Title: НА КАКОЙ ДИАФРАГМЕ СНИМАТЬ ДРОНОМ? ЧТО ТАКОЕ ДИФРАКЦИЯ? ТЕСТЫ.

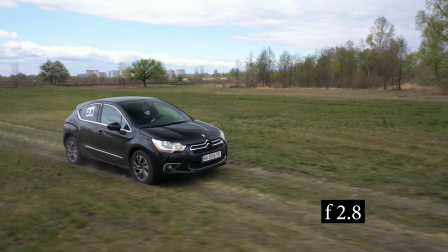(12:22)
А теперь давайте посмотрим, как это работает на видео. В данном случае мы смотрим диафрагму 2.8 и видим, что картинка более-менее резкая,
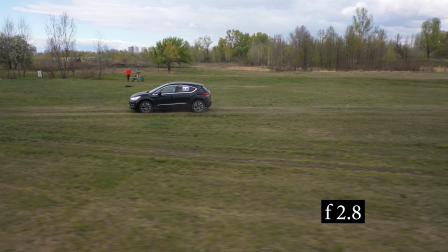(12:30)
но у нас проблема с задним планом, он какой-то немножко подмытый и не очень качественный.
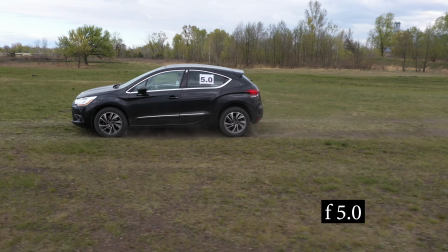(12:36)
Вот при диафрагме 5 у нас видно, что у нас в фокусе и средний, и дальний план, и ближний план.
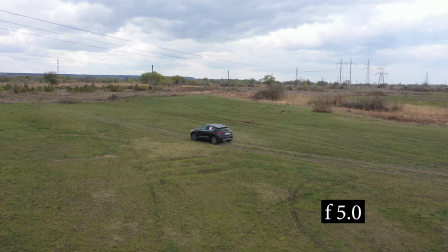(12:42)
И картинка выглядит более детализированно, более качественно, что нам и нужно.
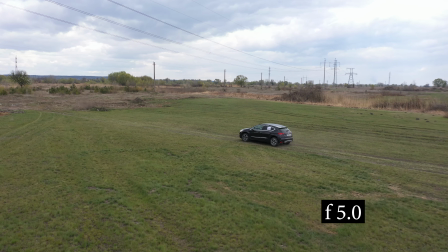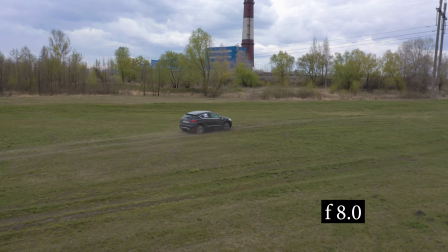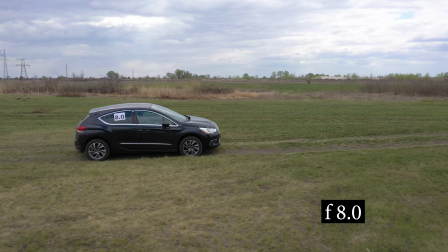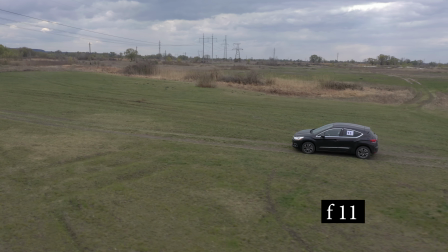(13:03)
Когда мы поставим уже самое максимальное значение, мы знаем, что у нас начинается дифракция после закрывания диафрагмы,
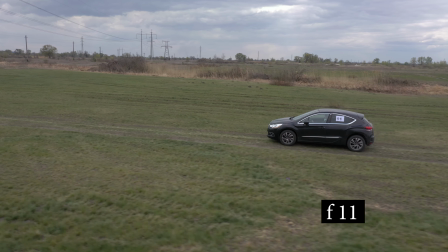(13:09)
и видим, что у нас вообще все мыльно, как и передний, как и дальний план, как и средний план, поэтому снимать на таком значении просто нельзя.
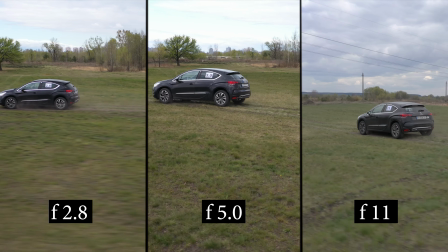(13:20)
Давайте сравним 2.8, 5 и 11 диафрагм.
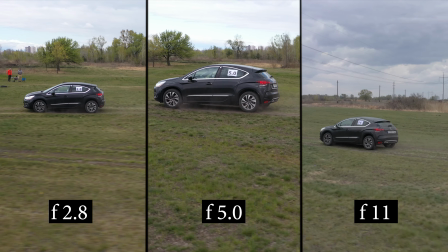(13:23)
Мы видим, что при 5 диафрагме у нас картинка получается самая детализированная и выглядит намного лучше.
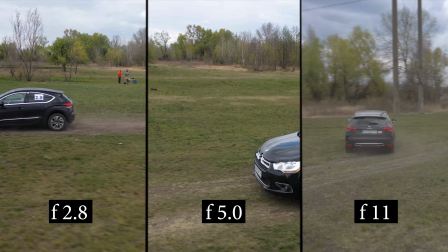(13:30)
Теперь вы будете ориентироваться и понимать, при какой диафрагме вы получите самый лучший результат.
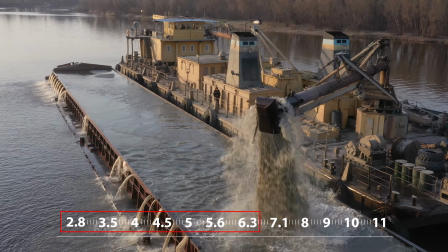(13:35)
Каждая камера имеет свой рабочий диапазон, при котором получается большая резкость и глубина.
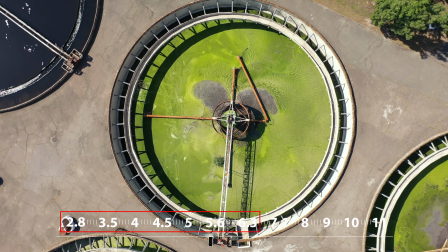(13:41)
Для этого и очень важны тесты, для того, чтобы вы могли понимать, при каком крайнем значении вы можете допустить себе съемки.
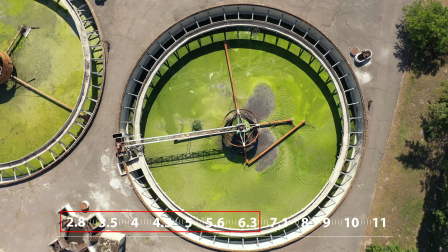(13:49)
Вот, например, на Мавике я не могу превысить выше, чем 6.3 диафрагмы,
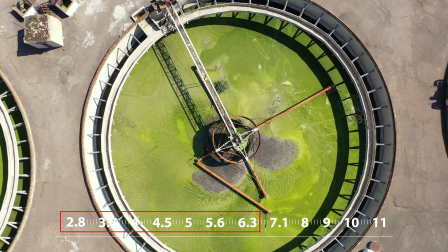(13:55)
потому что все, что идет дальше, это уже просто ухудшение качества и мыльная картинка.
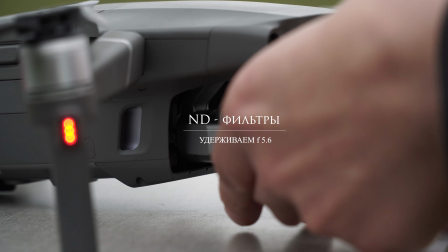(14:00)
И поэтому мы плавно переходим к следующему этапу – ND-фильтры. ND-фильтры – это солнечные очки для объектива.
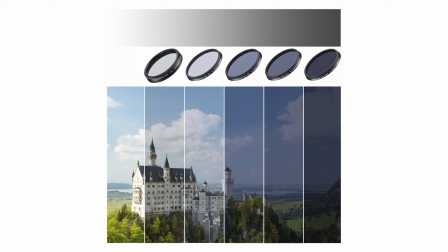(14:07)
Их существует еще много видов, как стандартные, вариативные, градиентные и реверсные градиентные фильтры.
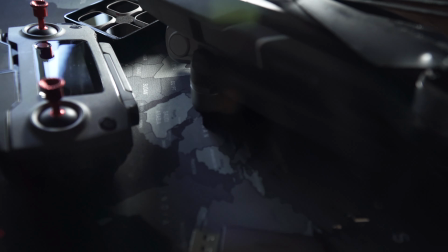(14:13)
Все они используются в разных условиях съемки и производят разный эффект.
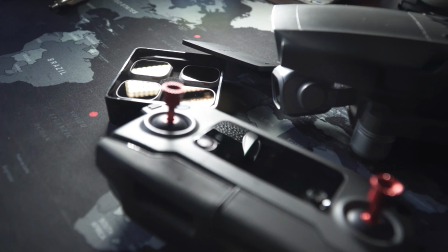(14:17)
ND-фильтры спроектированы так, чтобы поглощать проходящий сквозь них свет, не влияя на цветопередачу.
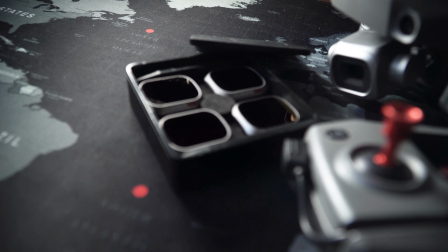(14:22)
Такое свойство нейтральных фильтров позволяет увеличить время экспозиции.
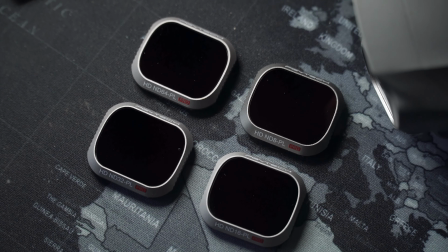(14:27)
Нейтрально-серые фильтры имеют простую и понятную для пользователя градацию, отображающуюся в самом названии.
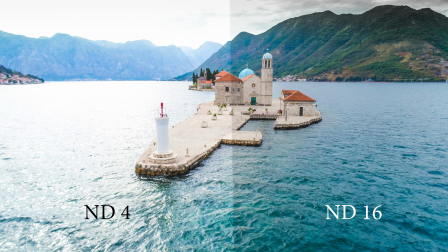(14:34)
Например, фильтр ND2 пропускает в объектив 2 раза меньше света, ND4 в 4 раза, ND500 в 500 раз меньше и так далее.
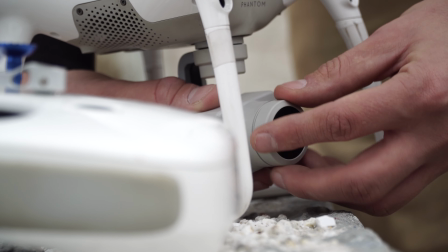(14:42)
Про ND-фильтры и их виды у меня будет отдельный большой выпуск с тестами,
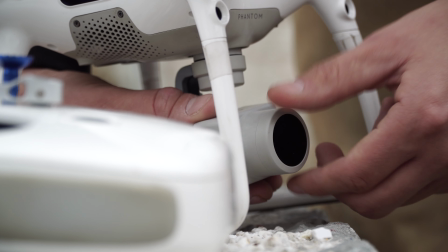(14:46)
а сейчас нам важно окончательно разобраться с диафрагмой и почему ND-фильтр незаменимый помощник на съемке.
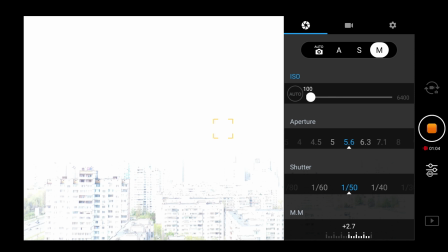(14:53)
Мы с вами выяснили, что при диафрагме 5.6 мы получаем самую максимальную резкость и глубину картинки.
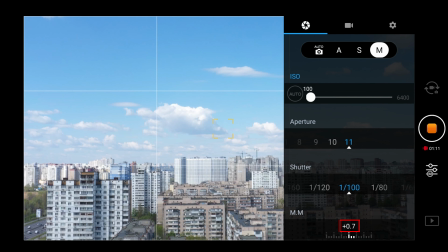(14:59)
Но наш экспонометр покажет, что у нас есть пересвет, и нам нужно закрывать диафрагму, либо увеличивать выдержку.
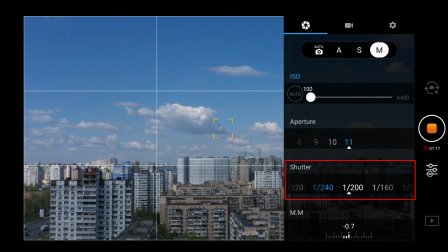(15:08)
Но есть очень важный нюанс при съемке видео.
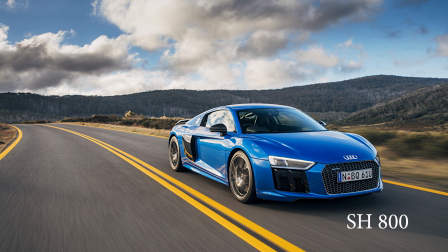(15:11)
Дело в том, что большое значение выдержки отвечает за то, насколько наша картинка будет заморожена.
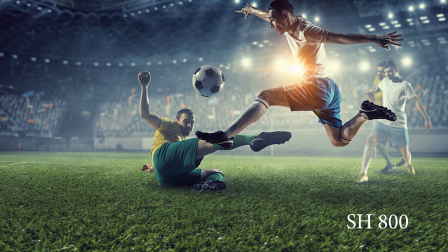(15:18)
То есть, чем больше шаттер, тем у нас меньше размытие по фону,
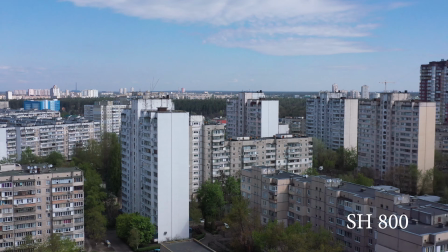(15:24)
и получается все очень такое стребящее, и наш человеческий глаз можно это воспринимать.
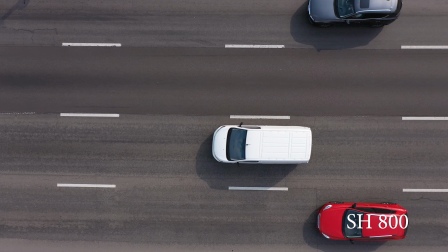(15:29)
Это в основном используется в фототематике и тем, кому нужно добиться специально такого результата, чтобы все было у него в резкости, не было никакого размытия.
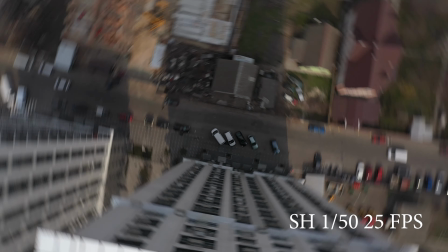(15:38)
Но опять же, нужно учитывать то, что у нас диафрагма самая максимальная по глубине резкости идет 5.6,
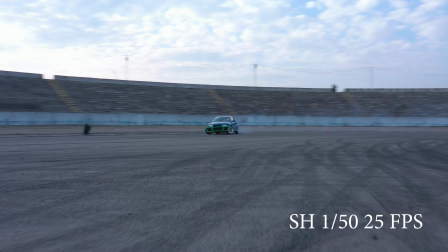(15:44)
и мы хотим делать так, чтобы у нас было все очень гладкое, не было вот этого строба, и нам нужно ставить выдержку 50.
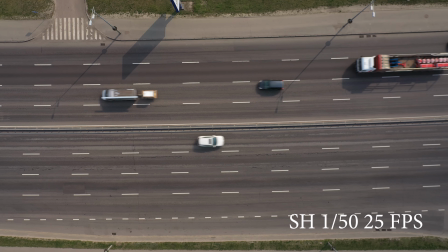(15:50)
И что нам делать? У нас, кроме того, как крутить шаттер на увеличение, у нас выбора нет.
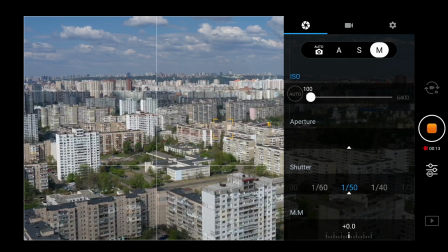(15:55)
Ну, после того, как мы одели ND-фильтр, мы наконец-то сможем добиться нашего значения выдержки на 1.50.
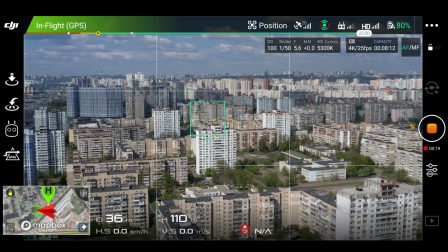(16:02)
Но дело в том, что выдержку для получения самого классного киношного эффекта нужно умножать на 2.
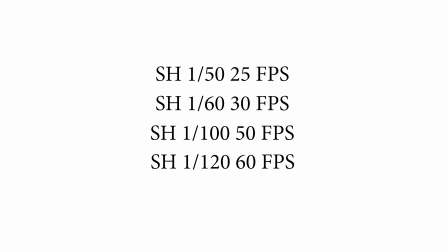(16:08)
То есть, например, мы снимаем 25 кадров видео, мы ставим 50 шаттер, не меньше.
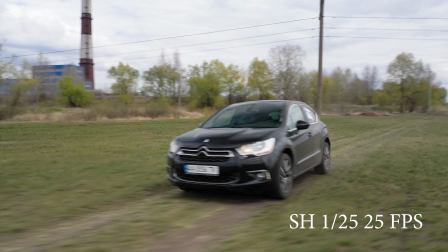(16:13)
Если мы сделаем меньше, у нас будет смаз просто неимоверный. Если мы снимаем 50 кадров, мы ставим 100.
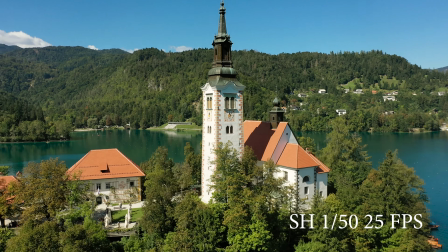(16:19)
Вот для этого и нужен ND-фильтр, чтобы вы смогли смело удерживать вашу диафрагму на значении 5.6.